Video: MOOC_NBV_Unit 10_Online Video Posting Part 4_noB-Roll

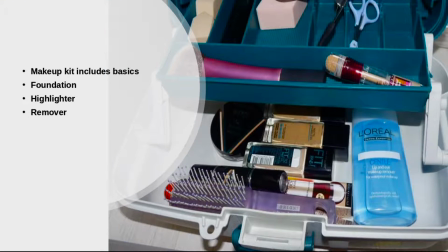4:22 So The makeup is fairly basic, we have things like skin cleaner, foundation,
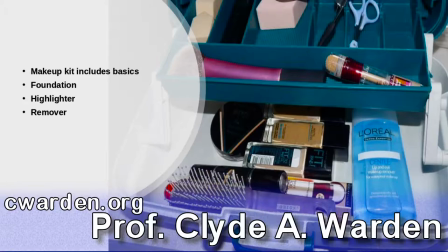4:29 some powder, and then we also have some highlighter for underneath the eyes. That's one of the big problems is you get those dark lines underneath your eyes and that comes from being too tired or sometimes on top of your eyes. They can come from allergies, but there is makeup that can cover that up very well, so maybe have that ready.
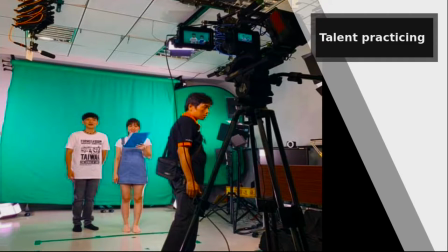4:53 Here we see our talent. These are some actors we hired to come in and do a project for us, and they're practicing here.
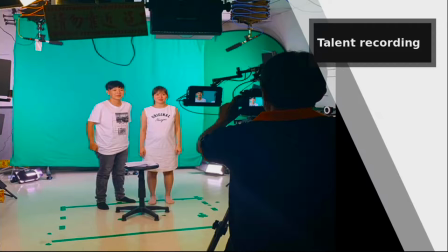5:00 So you give them time to practice, and while they're practicing, you can give them feedback. And here we have our talent being recorded by our cinematographer. So he's shooting the video, and they're actually acting now. Of course, they don't look very professional, do they?
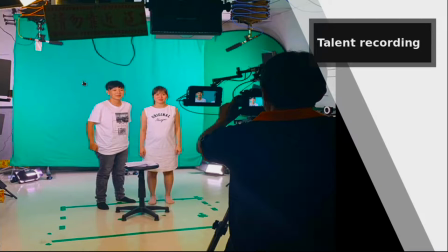5:15 They look like young students. Well, that's because the frame is shooting the frame like this, of course, we're not seeing the rest of their body, and we asked them to pretend or act like students. The project we were working on was for students, and we wanted them to look like students, and that's what they did.
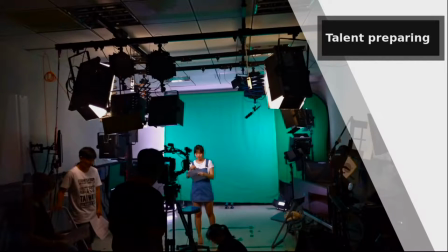5:36 And here you can see our talents preparing, so we have all those lights on them, which can be very tiresome for them, and they can get ready and practice.
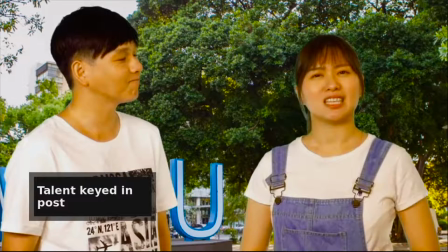5:46 Now let's take a look at some examples.
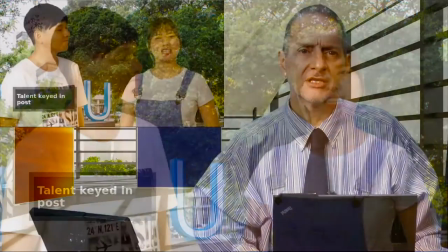5:49 So this is a video shoot that we did for a department I work at in the university.
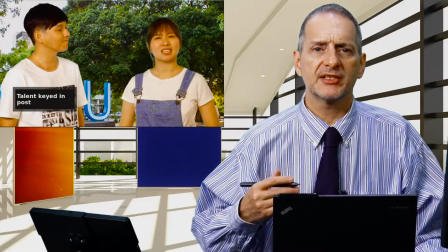5:55 So it's some promotional material and we're trying to help students understand a little bit of training.
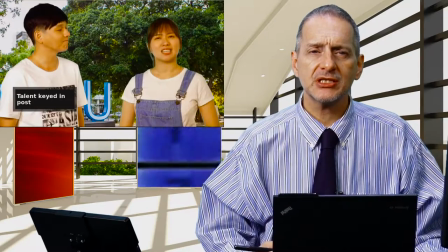6:01 So we have two actors here, an actor and an actress, and this is what the company came back.
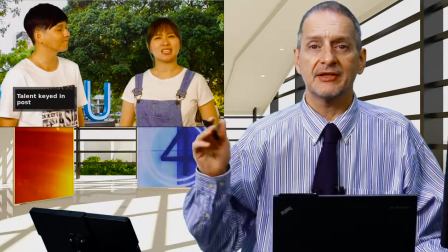6:07 So we paid a company, a production company, to go do this and they shot inside my lab, but the company did the shooting.
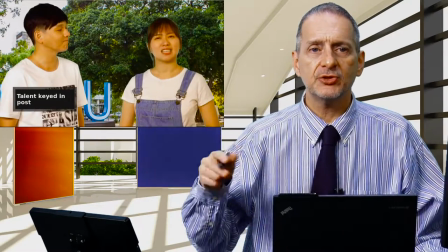6:16 They sent the people to manage it. And here you can see what we get back. We have the green screen.
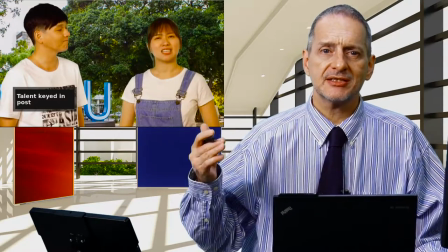6:21 It's been replaced with a background. So we get this back and we can then give them feedback.
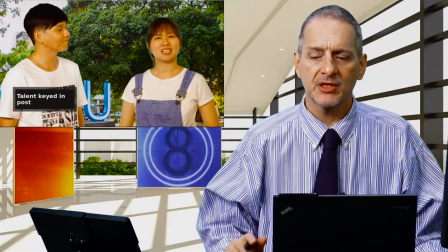6:27 They'll say, what do you think is wrong with it? What do you like? Or what do you want changed with it? So let me go ahead over this very quickly and show you a couple ideas.
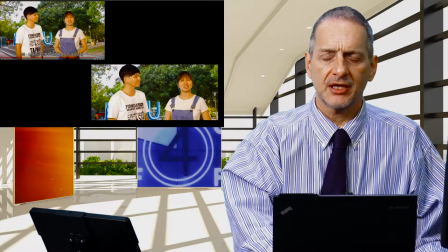6:35 One thing that often is a detail to pay attention is that headspace.
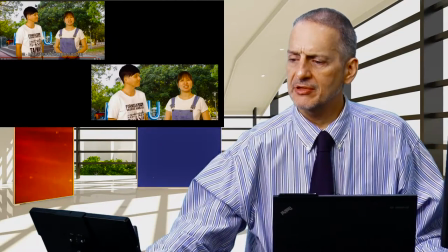6:41 So here you can see it. It's very normal that the production company will give you all of that head space,
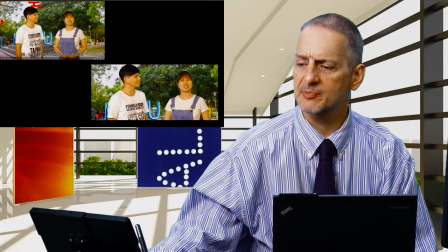6:48 and they'll also give you lots of space around your subjects.
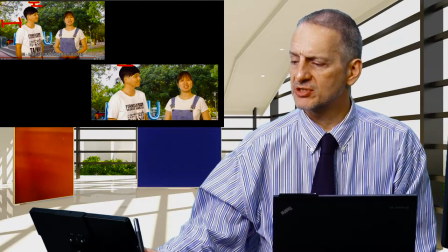6:53 I much prefer that the head space be reduced, and that we get much closer to our subjects. So in this example here, you can see the difference. I think that this shot is much better, and this shot is not that great.
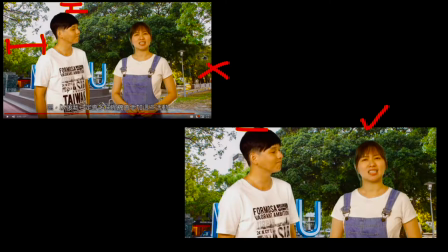7:10 Now there's other things to change here, such as the focus and the background is not that great, but we'll just talk about framing for now.
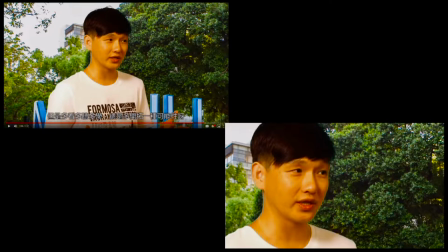7:21 Here's another example. So the company, the production company has given us this shot, and it seems to me that the head space for a close-up is just too much. I'd rather have this head cut off a little bit and get much closer, because after all this actor, he's acting.
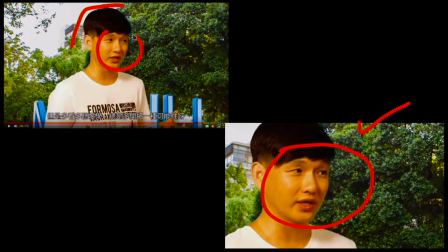7:39 When you're far away like this, the face becomes small, very hard to see.
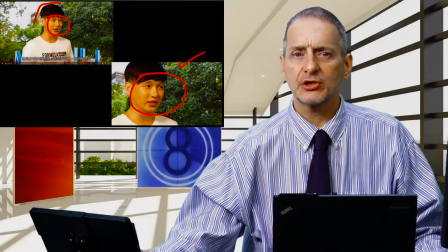7:44 But when you're close up, when you're close in, you can see the face much better.
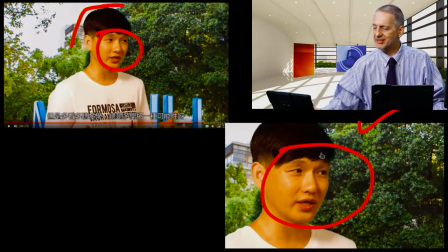7:50 An actor, they're acting. That's the whole point. And I really like this, getting the facial expression so you can see it.
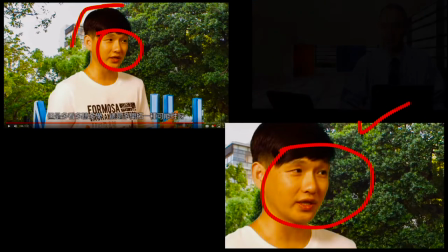7:58 You can feel what they're feeling. Much more helpful.
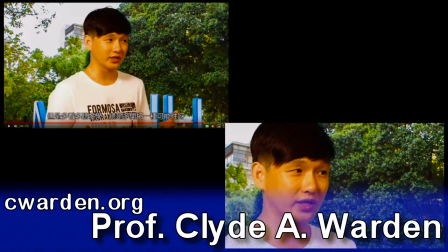8:01 After all, if you pay for an actor or an actress, you might as well get what you pay for, which is that emotional feeling.
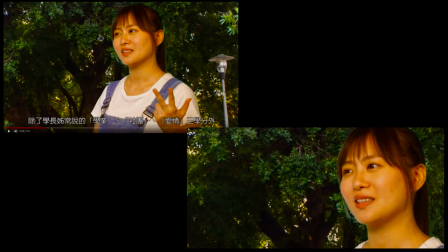8:09 Here's another example. So this was the B shot compared to the A shot, right? So shot counter shot. So first we're looking this way and now we're looking this way, and this was the shot back from the company. It seemed to me like just too much space here for no good reason.